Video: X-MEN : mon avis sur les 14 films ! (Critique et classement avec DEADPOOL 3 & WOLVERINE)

Il connaissait bien la vie israélienne, il connaissait bien la culture juive Et justement, vu qu'il a suivi un peu l'évolution d'Israël des années 40 à 70 Quand même, ce qui se passe en Israël à cette époque-là C'est quelque chose que tu retrouves quand même dans les X-Men Donc il s'est inspiré de ça, mais il a lui-même dit qu'il n'aurait jamais osé s'inspirer d'autres personnes Surtout des personnes noires, parce qu'il était lui-même pas noir Personnellement,
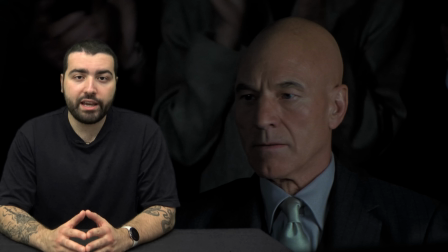477s
je trouve pas que c'est un bon argument, mais soit Mais ce n'est pas pour rien que les X-Men ont toujours eu des personnages de couleurs différentes De genres différents, d'orientations sexuelles différentes Ça a toujours été un groupe très divers d'hommes,
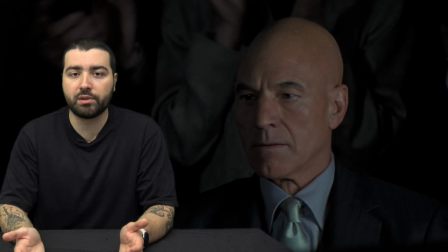487s
de femmes Qui était en recherche de paix avec les humains Et peu importe les inspirations Que ce soit les noirs américains Que ce soit Israël Peu importe L'idée est que vous voyez N'importe quelle communauté que vous voulez Du moment que ça traite des thématiques Des X-Men Qui sont l'apartheid
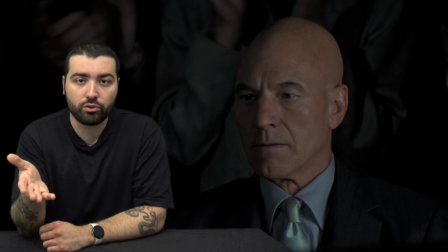497s
Le racisme Et toutes les choses que je vais citer Dans toutes ces longues vidéos Donc déjà aujourd'hui C'est quelque chose qu'on voit assez rarement Dans le genre de Jusper Hero Et c'est là qu'on continue un peu cette introduction Avec justement le personnage de Wolverine Qui est dans une
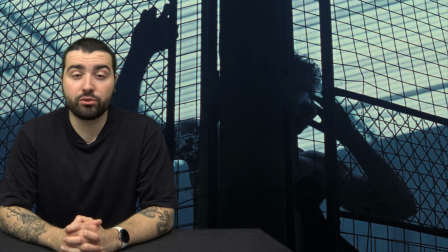506s
sorte d'esthétique Un peu blues Rurale Mais surtout dans une ruralité intolérante Et où la jeunesse meurt un petit peu Et c'est là que je trouve que Singer est assez intelligent sur sa mise en scène, c'est que Wolverine et d'ailleurs beaucoup de personnages ne sont pas montrés directement.
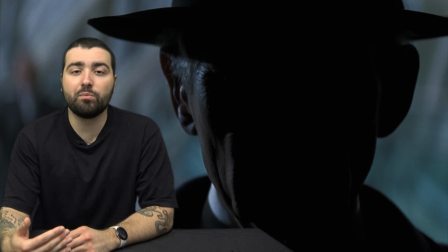521s
Ils sont souvent dans l'ombre, on cache souvent leur visage, on essaie de ne pas les montrer directement à la caméra pour une simple bonne raison. Ce sont des mutants qui sont considérés ou comme des objets, ou comme des parias, ou comme des criminels, et ils ont l'habitude d'eux-mêmes se cacher.
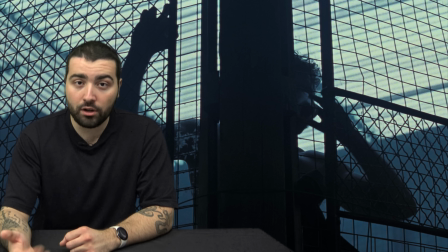534s
Ils ne sont pas fiers d'être eux-mêmes dans la vraie vie et dans la société, et Singer les cache régulièrement, ou par du blocking, ou par différentes techniques.
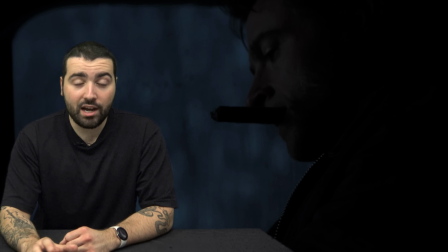541s
Littéralement, ils sont rejetés de la chaleur des barres pour finir dans le froid de la forêt.
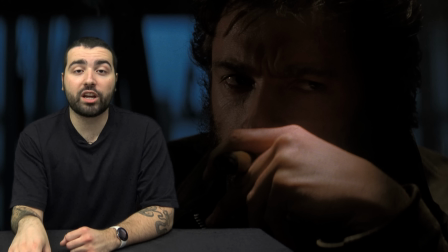544s
Vu qu'on parle de Wolverine, on peut dire ce qu'on veut Mais pour le coup, Hugh Jackman était le choix parfait pour le personnage Dès le début,
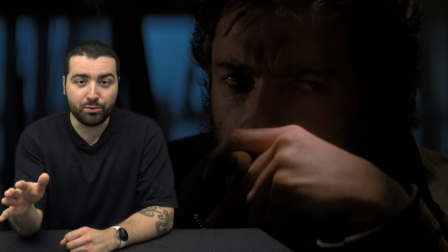550s
c'est sa phase avant d'être incroyablement musclé Même s'il était quand même assez costaud A l'époque,
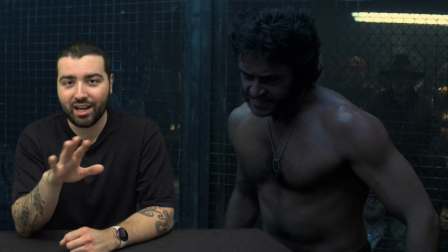554s
les super-héros ressemblaient à ça, rappelez-vous Si on compare à Wolverine de plus tard, la différence est folle Mais il a un charisme dingue Il a ce côté un peu sombre,
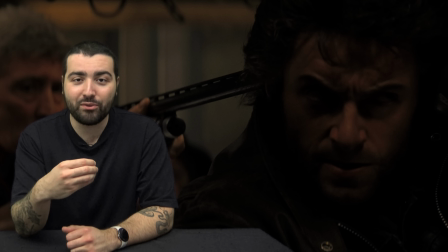561s
mystérieux, qui marche bien Tu vois que c'est un mec qui a souffert Et c'est l'archétype parfait du mec
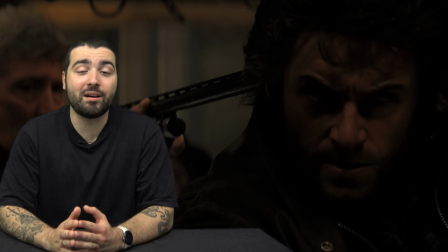566s
qui n'ose pas se plaindre Mais qui souffre énormément et qui est badass Et ça, ça marche parfaitement dans les X-Men Parce que c'est le genre de mec qui doit littéralement se cacher Et lui, il cache plus que son visage, et qu'il est, il cache aussi ses émotions. C'est un vagabond qui vit dans un van, et on voit encore une fois la douleur liée au pouvoir, parce qu'il a littéralement mal à chaque fois qu'il sort ses griffes.
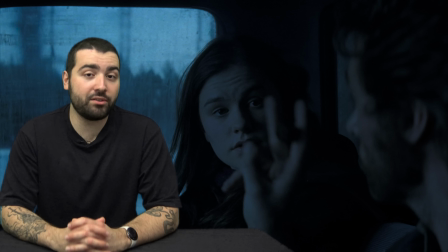583s
Sa peau se déchire à chaque fois, et du coup il souffre. Mais la vraie personne qui souffre le plus dans cette trilogie, c'est surtout Rogue. Le gros souci de Rogue durant cette trilogie, ça a été le manque d'intimité. Elle a sûrement l'un des pouvoirs les plus puissants de la trilogie, mais elle ne peut pas être intime avec les gens, elle ne peut pas réellement tomber amoureuse, et ça la bouleverse psychologiquement.
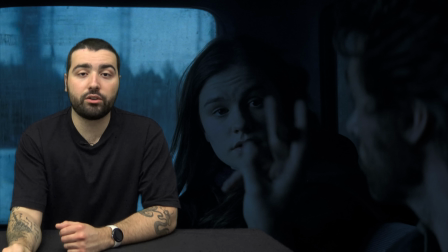597s
Mais ce que j'aime beaucoup c'est que Singer il a plein de petites astuces scénaristiques très simples C'est à dire que par exemple Rogue pour montrer ses pouvoirs Elle dit à Wolverine de mettre sa ceinture,
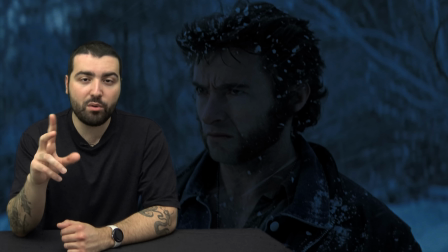605s
chose qu'il ne fait pas Du coup il se blasse et on montre ses pouvoirs à lui Et en même temps on en profite pour montrer qu'il peut renifler de très loin Chose qui n'est pas utilisée dans tous les films, ce qui est un peu dommage Mais du coup avec cette petite astuce scénaristique de lui qui sort du véhicule On montre ses pouvoirs à lui Et ensuite
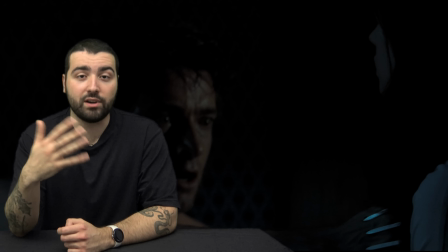618s
lui qui tue presque Rogue dans son lit lorsqu'il fait un cauchemar dans le même film D'ailleurs c'est très particulier pour les enfants qui
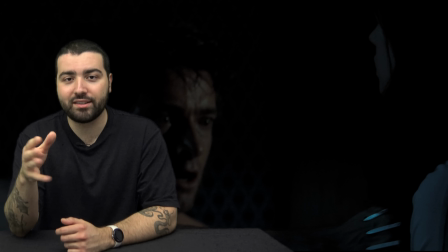623s
arrivent dans la scène de se dire
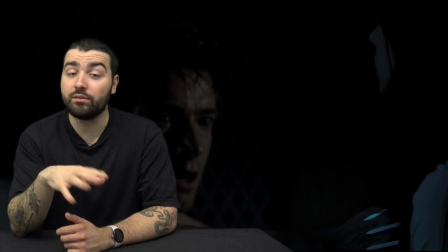627s
intéressant parce que la thématique du sexe et de l'excitation vu que c'est lié à la puberté a toujours été présente dans la trilogie.
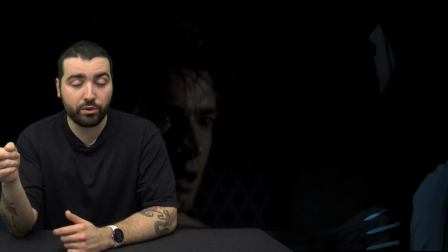632s
C'est un film assez horny, on en parle après, mais du coup ça fait se parler entre les deux où on a vu un mec se soigner juste avant et elle qui se soigne en utilisant son pouvoir qui pour elle est une malédiction.
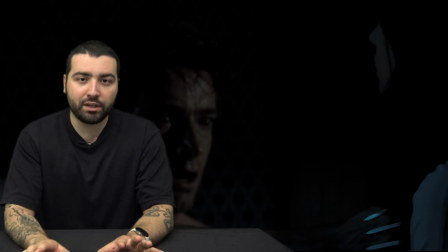640s
Ils ont toujours trouvé des petites astuces pour à chaque fois montrer les pouvoirs des gens de manière plus ou moins subtile mais surtout pour montrer
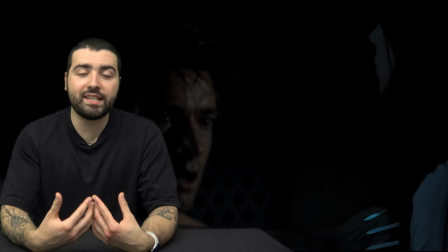646s
les liens entre les pouvoirs et comment ils sont complémentaires parce que les X-Men a toujours été une histoire de famille et d'équipe.
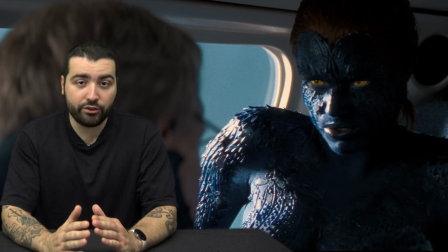651s
Mais c'est aussi pour ça que Rogue a beaucoup souffert c'est qu'elle n'arrive pas à être elle-même avec les gens, et c'est aussi pour ça que Mystique arrive à la convaincre de quitter l'école. Parce qu'à chaque fois que Mystique et Magneto recrutent des mutants, c'est pas par la peur ou la colère, c'est par l'idéologie, tout simplement.
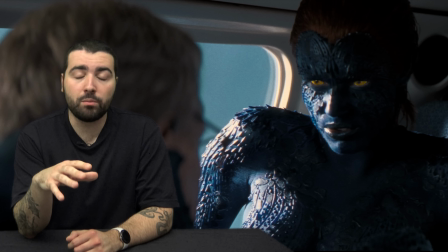665s
Et c'est là que Mystique est intéressant, c'est qu'on voit un personnage qui est fondamentalement, disons-le, un peu méchant, si c'est l'une des antagonistes du film. Ça montre un peu la manière dont on peut utiliser les pouvoirs pour faire le mal. C'est là qu'il y a un côté très excitant à la chose, c'est qu'elle est toujours nue. Et ça, ça permet deux choses.
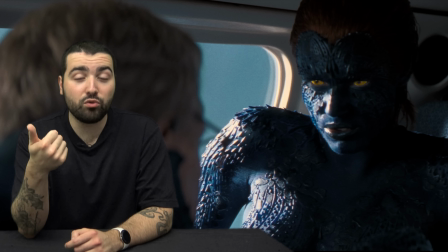678s
Premièrement, comme je vous l'ai dit, c'est des adolescents, c'est la puberté, C'est des gens qui pensent beaucoup au sexe et de manière générale qui pensent beaucoup à cet attachement charnel.
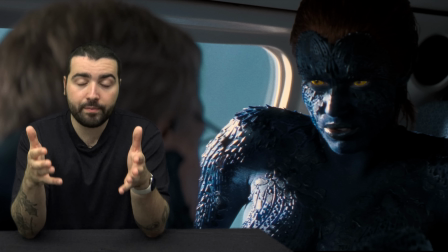686s
Il y a beaucoup d'histoires d'amour dans les X-Men. Et le fait qu'elle soit dénudée, ça permet ça, de montrer un peu ce côté sensuel à l'oeuvre.
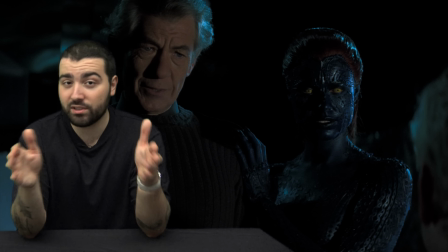692s
Et en même temps de dire que voilà, elle est bleue, elle est complètement différente du reste du monde et elle s'assume pleinement en étant nue.
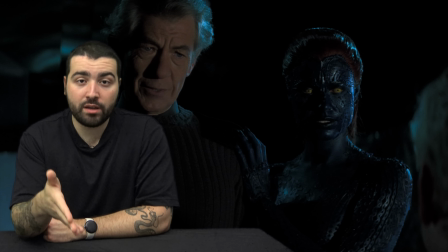698s
Pour quelqu'un qui peut ressembler à n'importe qui, elle décide quand même d'être nue. Et ça c'est l'une des thématiques qui revient tout le temps là concernant dans la saga.